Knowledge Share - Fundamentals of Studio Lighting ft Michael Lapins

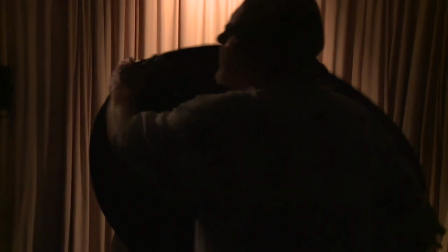1239s
No, we'll leave that down. Well, see now, because you've got more light to gather, see how much brighter you can get it?
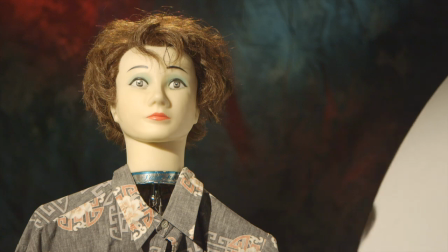1247s
Because you've got a much more focused specular beam as opposed to one that is all over.
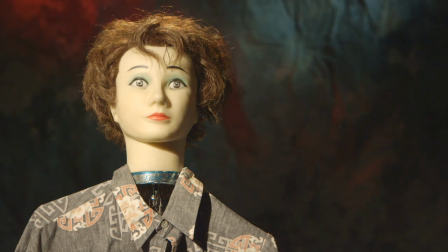1252s
So in this case, you know, and here then, even if
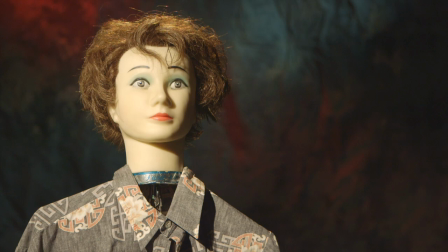1257s
you brought the person around, sometimes fill isn't as necessary as you might think.
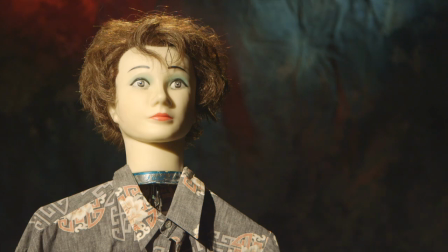1262s
I mean, this is just flat. I mean, to me, you can see all this and you've got this working, but it's just too flat on my eye.
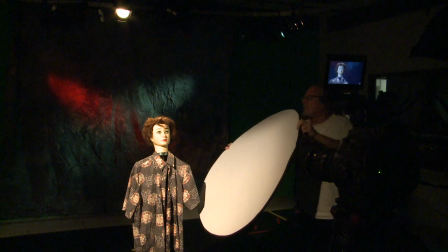1269s
That's why I would have picked it up with the other.
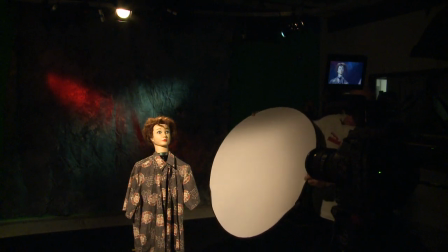1271s
But see, and then that just, again, this is more like a kick in here where you're trying to bring something in
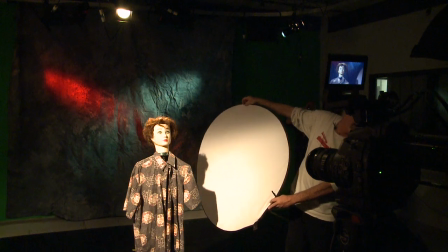1279s
against that chin and the back of the neck so that you're creating,
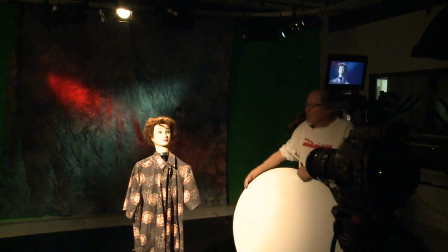1284s
again, a degree of depth in here. So you can do that by bringing in something in the back like that.
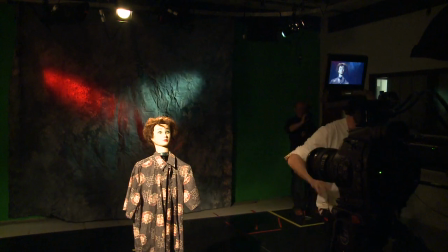1290s
So when you're shooting outdoors, that's what you're trying to do is use the sun as a key light to a degree, and then you can use a card or anything like this.
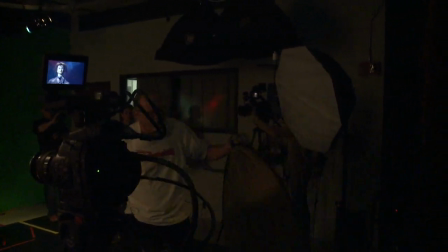1299s
You know, certainly this, and I was using the gold side, which is going to be less reflective than this side.
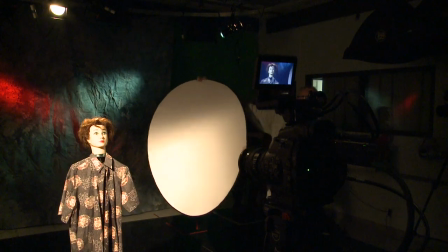1307s
The white is going to be a lot broader.
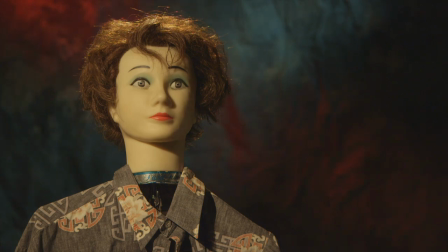1311s
But because of the placement on this and not having any additional fill light, that's why you've got this solid cheek line right there.
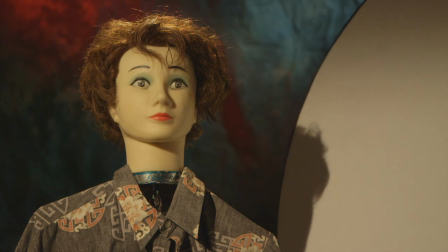1317s
Even when I fill it, that cheek line is still there.
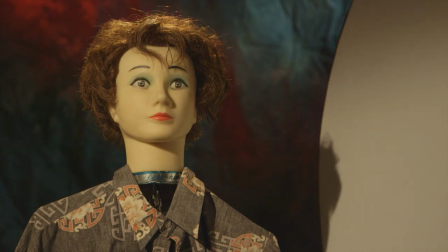1322s
Until I can flatten it out slightly, but I'd really want to use fill to try and give me some definition in there.
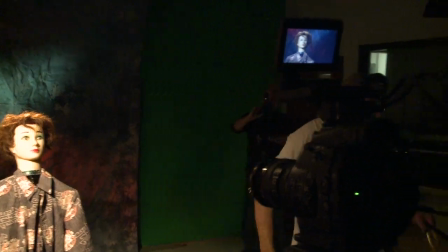1327s
So again, it can be
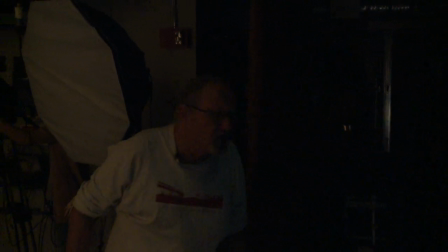1330s
the same thing, like when you're outdoors, you basically are just going to fill, unless you've got big lights or using daylight lights.
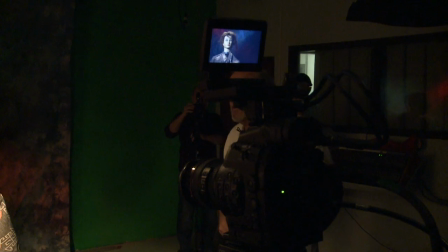1336s
The other thing is about the LEDs, which is really neat, is these things are wireless, which is pretty amazing to me, considering what they are.
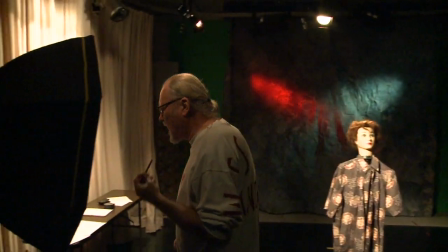1344s
So let me do this. Bring that down.
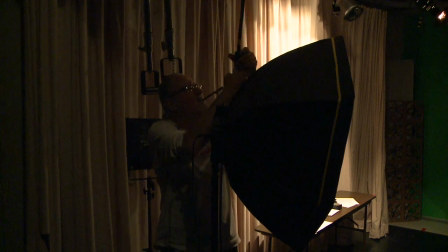1349s
I want to take this.
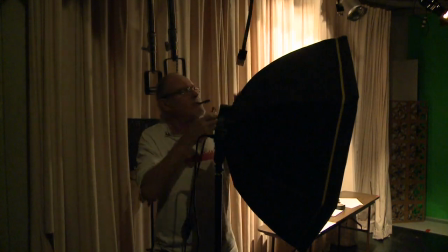1354s
Oh, these are, oh no, okay, there it is. I was like, what? I was like, these guys are already 3-pin?
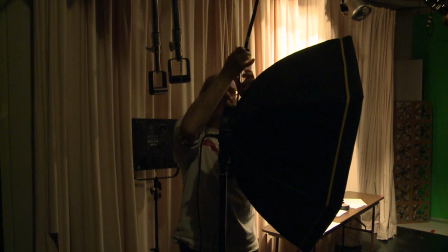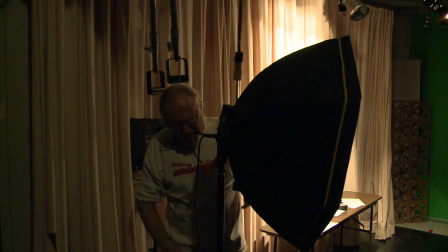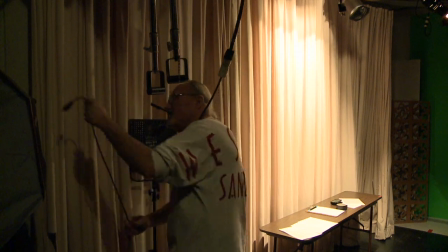1370s
And this will be new and wonderful for me because I've never worked with LEDs. So I really.
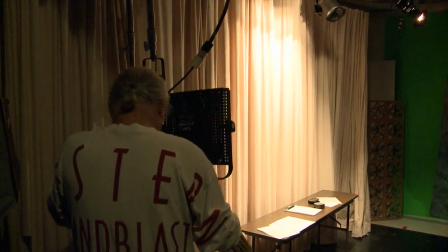1376s
You don't think it's like there's no beam mount battery on that. Ah, okay.
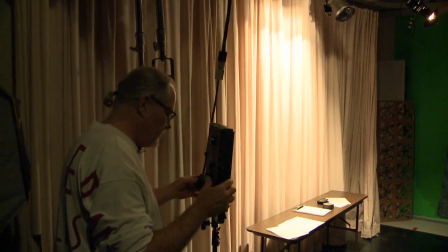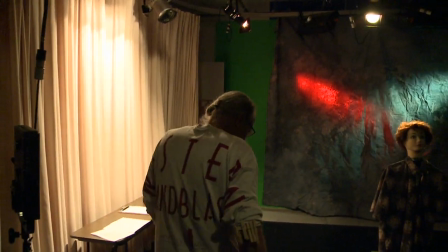Well, one of the things I can say is that if the sun is too overpowering, you can move to a tree or shaded area. But again, what you're going to be doing then is if you're looking out beyond it into something that's highly lit, you're going to be dealing with the reality that you're going to have a possibly washed out background because you're opening up to expose within the tree area, the shady area. And then, so the background then can sometimes go bright or white. So that's always tricky. But the thing is if you have the sun back here, then the objects that in the background are also not getting direct light. So in this case, then you open up and you can kind of balance to the two. So a lot of times that's kind of what it is a balancing aspect. Is this guy alive? Yep. See, and I don't need to plug him in.
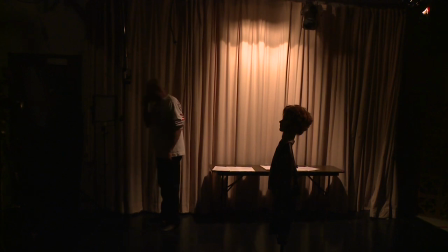1438s
That's right. See, that's just confusing as hell to me. I'm like, wow, it's a light. You got to plug it in. The only light that I don't have to plug in is a flashlight.
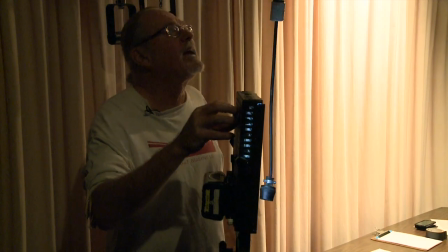1449s
Okay, now these are LEDs, and you can see how this one, unlike the others, is throwing a lot more light on the background.
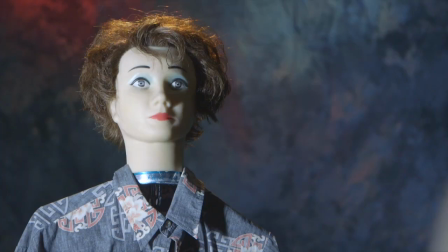1456s
And especially when it comes up. Thank you. And I just put the spot on that side and figured I'd put the flood on this side.
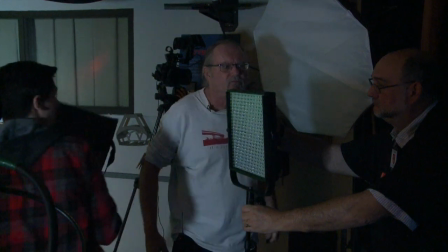1465s
Here's your filters.
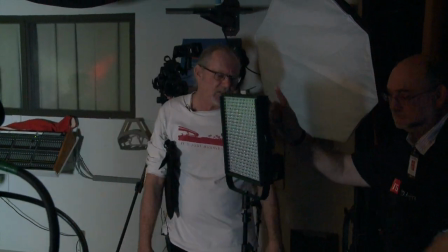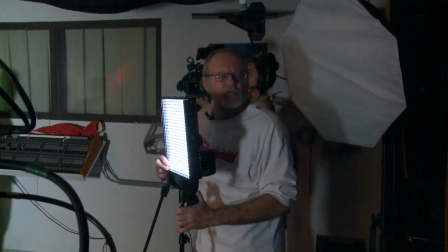1472s
See how this looks much more, the light quality of these looks much more like sunlight to me than the others.
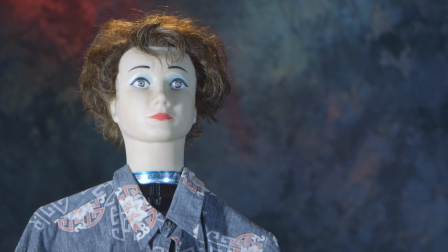1480s
I mean, see, and again, God, this is sweet. This is sweet. Look how delicate that is.